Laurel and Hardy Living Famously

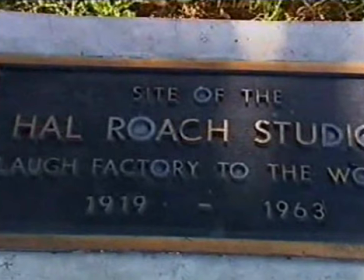(12:18)
Over here is the plaque of the site of the Howell Roach Studios from 1919 to 1963. So we were honored to be able to put that in his honor.
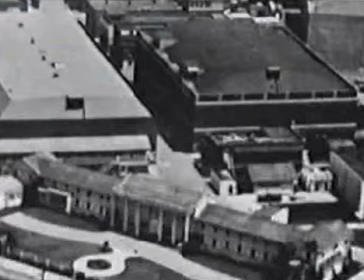(12:32)
By now, both Stan and Ollie were working for top Hollywood producer Howell Roach.
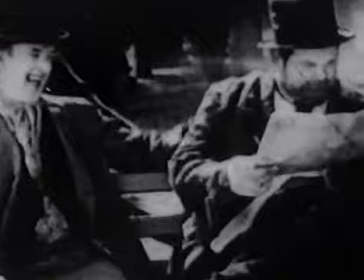(12:36)
In 1926, Roach teamed them together again as a duo in the film Duck Soup. They were together, then the next picture we gave them a little more together, and we could really see that this was going to make a team,
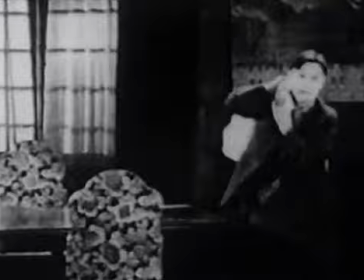(12:52)
and just seeing the two together and how they complemented each other, meaning that they were so entirely different in type,
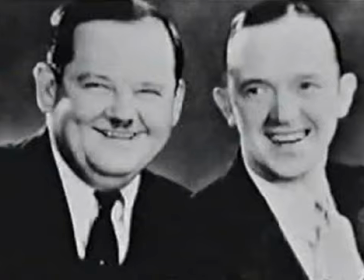(13:00)
and so entirely different in character, that after that we teamed them as two comedians.
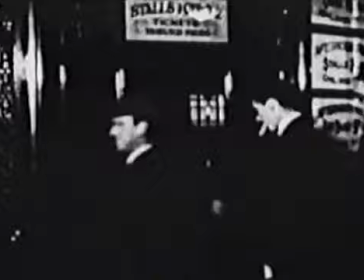(13:08)
But it was their next film, The Second Hundred Years, which cemented their status as a comedy duo in the minds of the movie-going public.
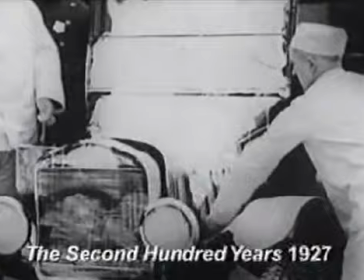(13:16)
From now on, they would always be known as Laurel and Hardy. It was unlike anything else I'd ever seen before. As soon as you saw the first Laurel and Hardy film, it just stuck with you. You knew about Laurel and Hardy after that. If one dominated the other, they wouldn't have been so successful.
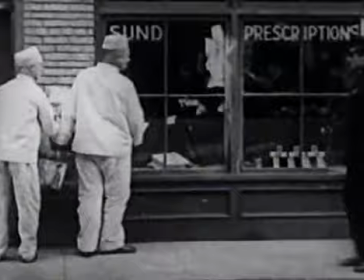(13:38)
They just went like that chums.
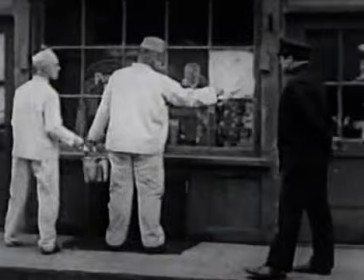(13:43)
The thing about a little guy in front of the camera is that unless you've got a big guy with him, you don't know he's little. When I was doing Blackadder, because Rowan is over six foot, everyone knew I was that small. And one of the perfect things about Laurel and Hardy is those two different sizes. It's not just that Oliver Hardy's big, He's seriously big and it makes that character of Stan Laurel doubly appealing.
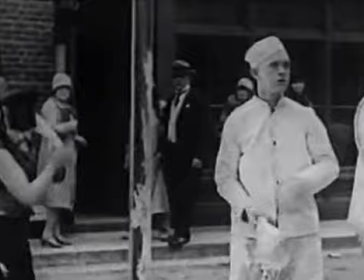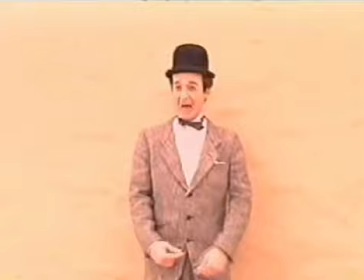Stan and Ollie began developing their own distinctive style.
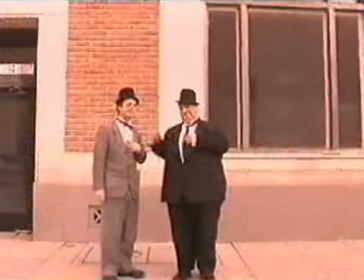(14:26)
The childish crying, the nervous tie twiddle, the bowler hats, all added to their particular comic personalities. As the Laurel and Hardy team developed, they introduced a number of things that would become known as trademarks.
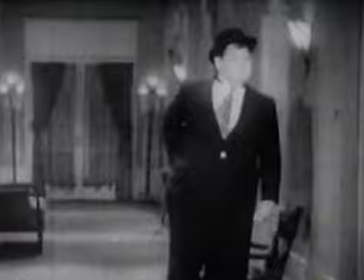(14:42)
Perhaps the best known of these is Oliver Hardy's tendency to look at the camera, breaking one of the cardinal rules of filmmaking. Rather importantly, he didn't speak to the camera. Thus, he was allowing the audience to step in rather than stepping out of the film himself.
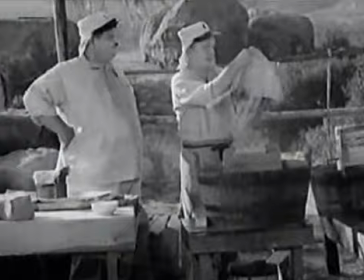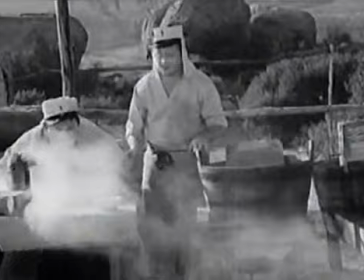(15:07)
I would challenge anybody to tell me who could do a double take better than Oliver Hardy. Who could actually show irritation with the idiot Stan Laurel so wonderfully, just with his eyes and a flap of his jowls?
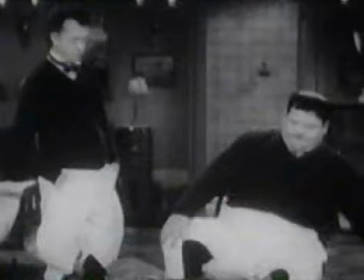(15:26)
There were so many things that Oliver Hardy could do incredibly well.
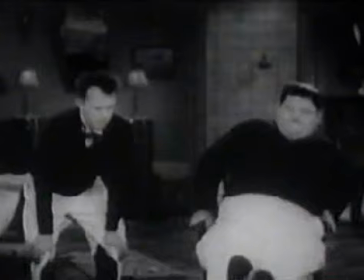(15:37)
Stan's hair scratch and bringing up the hair up to a little point
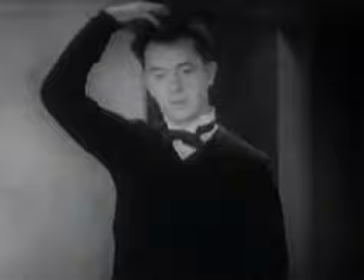(15:45)
happened early on inadvertently in one of the films. He took off his hat and the hair was standing up and got a laugh. If you keep your face still as a performer, then the audience starts to empathize with you and runs their own movie.
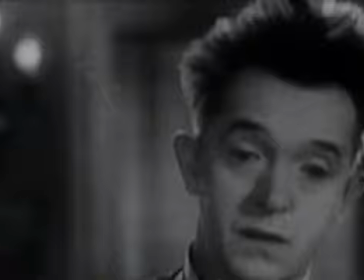(16:03)
So that when Stan Laurel's face is absolutely still, you invest him with all the things that you think that he's thinking.